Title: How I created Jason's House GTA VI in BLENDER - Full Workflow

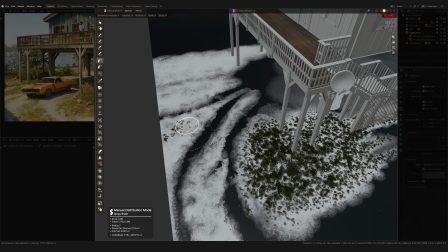From there, I refine the details and soften the transition between layers using soft brushes and keep going.
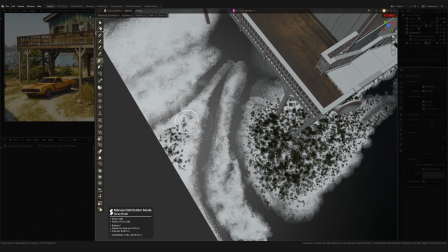I use GeoScatter with manual distribution mode, which is honestly such a great tool. I literally paint exactly where I want grass to appear,
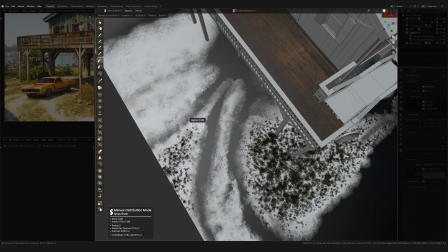using the grass texture mask from the previous step, so I know precisely where the 3D grass need to go.
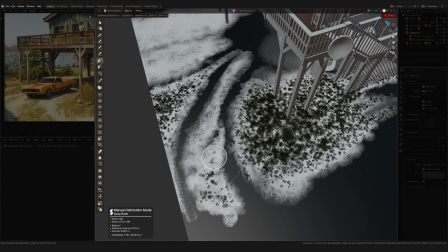The brushes in GeoScatter also give me a lot of flexibility with the scatter system, letting me locally rise or lower the grass height.
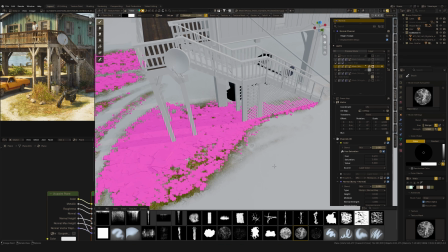Combined with grass texture I already painted,
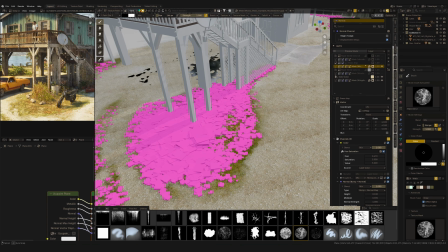that creates a really realistic transition from base ground into the full grass areas.
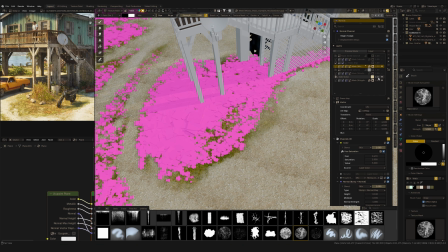And I can still go back to the mask anytime to adjust it based on how the grass scatter is turning out. Now that I can see exactly where the grass is,
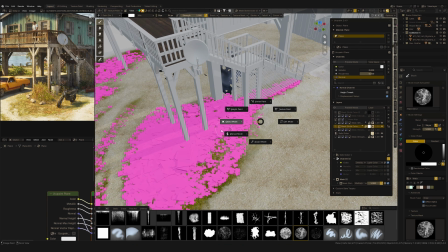and I can fine tune how soft the transition needs to be towards the main road.
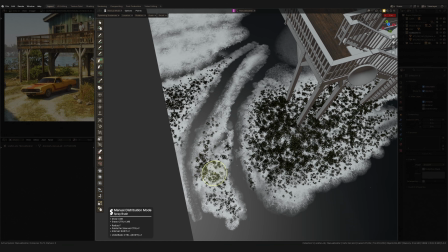Then it backs to working with scatter again. If you want to check out GeoScatter, the link in the description.
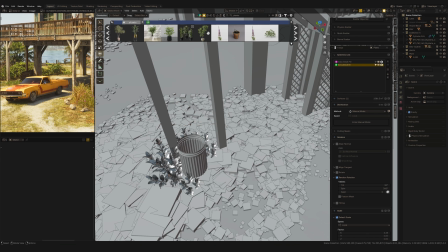Next, I need to fill the scene with vegetation, and for that I use BlenderKit.
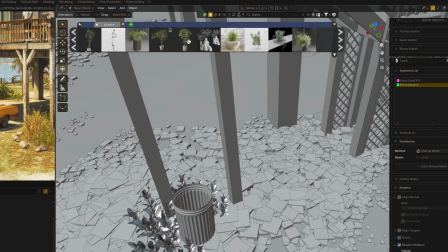A really convenient tool, models downloaded straight into your scene.
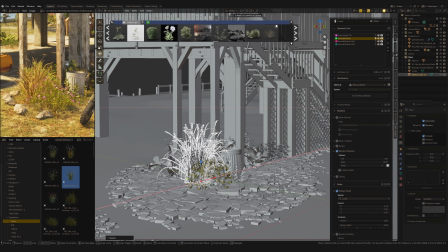Links in the description too. There is a free plan, go ahead and use it.
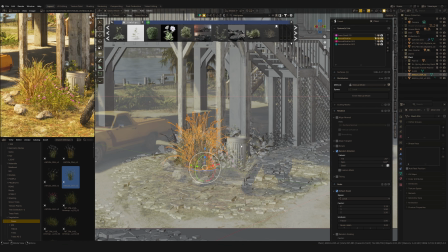It's not sponsored, just my honest recommendation.
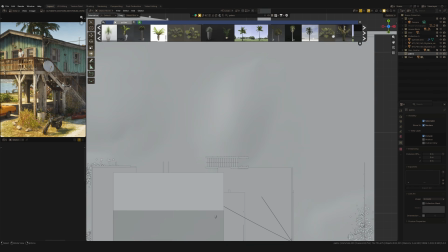Now finding plants that match the game exactly, that's just not realistic. Obviously, all of this was modeled specifically for the game,
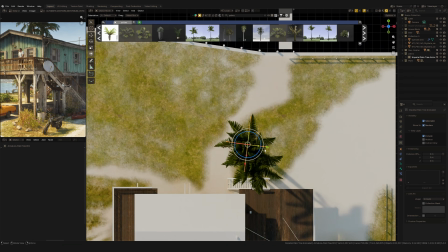but we can find the closest matches from BlenderKit and match them
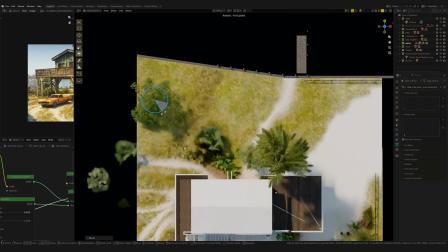scale of every plant to the reference to get as close as possible.
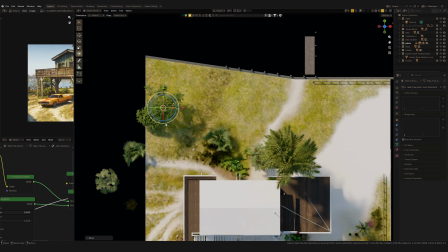The hardest one was the palm trees. Even with BlenderKit having a huge library of palms,
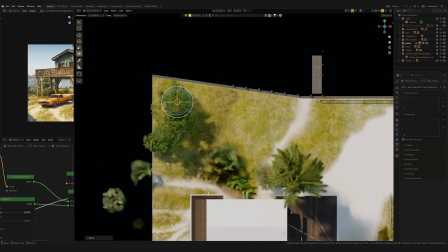once I actually started comparing them closely, almost nothing matched.
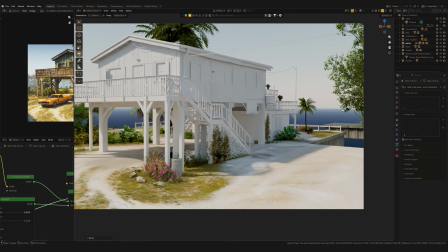So I ended up just going with this one.
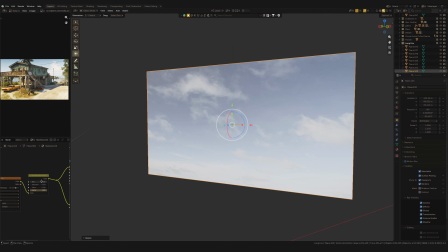For the sky, I just used a simple sky image with a gradient alpha channel. I actually broke down exactly how that works in my another video, link in the corner somewhere here.
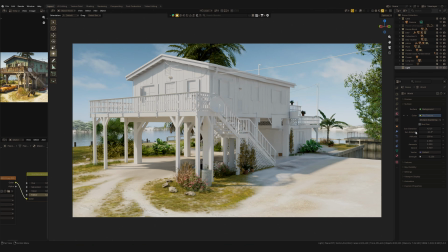For the lighting, I use a combination of sky texture and sunlight.
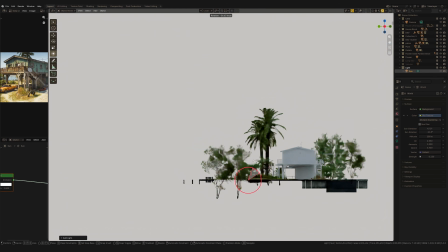The sky texture works as a global illumination here, and the sunlight acts as, well, the sun.
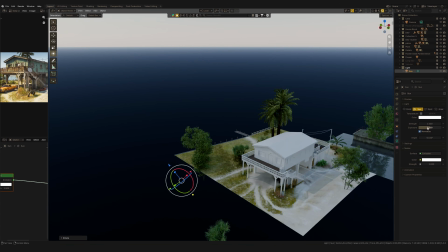It gives me much more contrasted light than the sky texture alone,
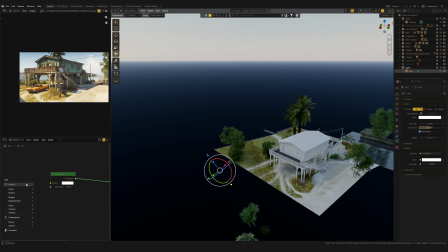but on its own the sky doesn't provide any global light, so combining these two light sources together gives a really solid result. And instead of adjusting the sun's color directly in the light settings,
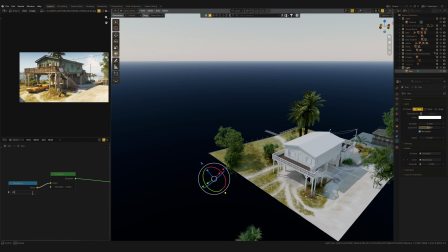I use black body node on the light source in the shader editor.
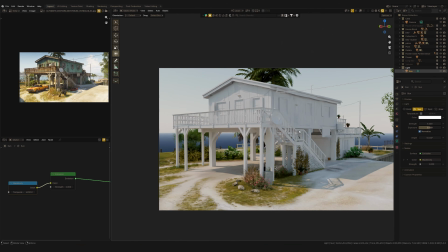This way I can deal in the exact color temperature instead of finding with a color wheel,
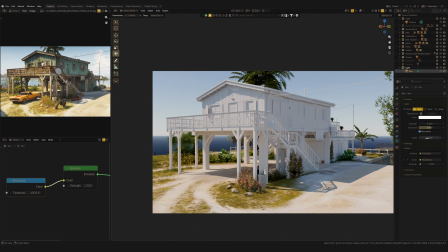which matches real sunlight a lot more accurately. In the screenshot you can see the shadows are pretty soft,
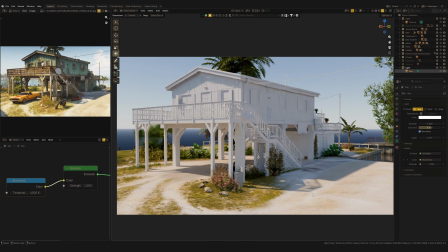so I increase the radius in the sunlight settings to get the same look.
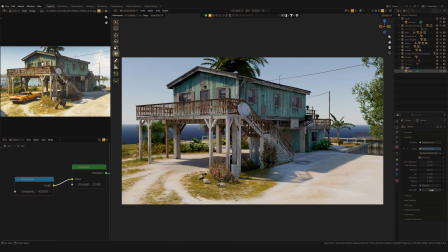The bigger the radius, the softer the shadows, but don't push this value so far or it starts to look wrong.
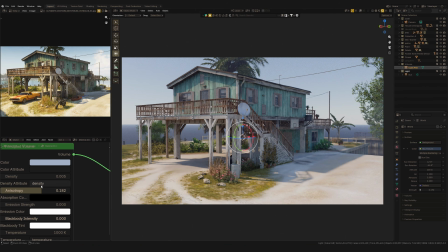I also added a touch of volume into the scene just to soften everything up and give it a bit more atmosphere. Not a lot, just a little bit, but it really makes a noticeable difference.
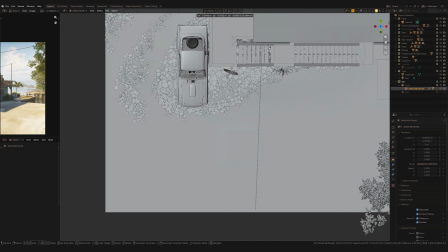Alright, last touch, and I need to add car and motorcycle.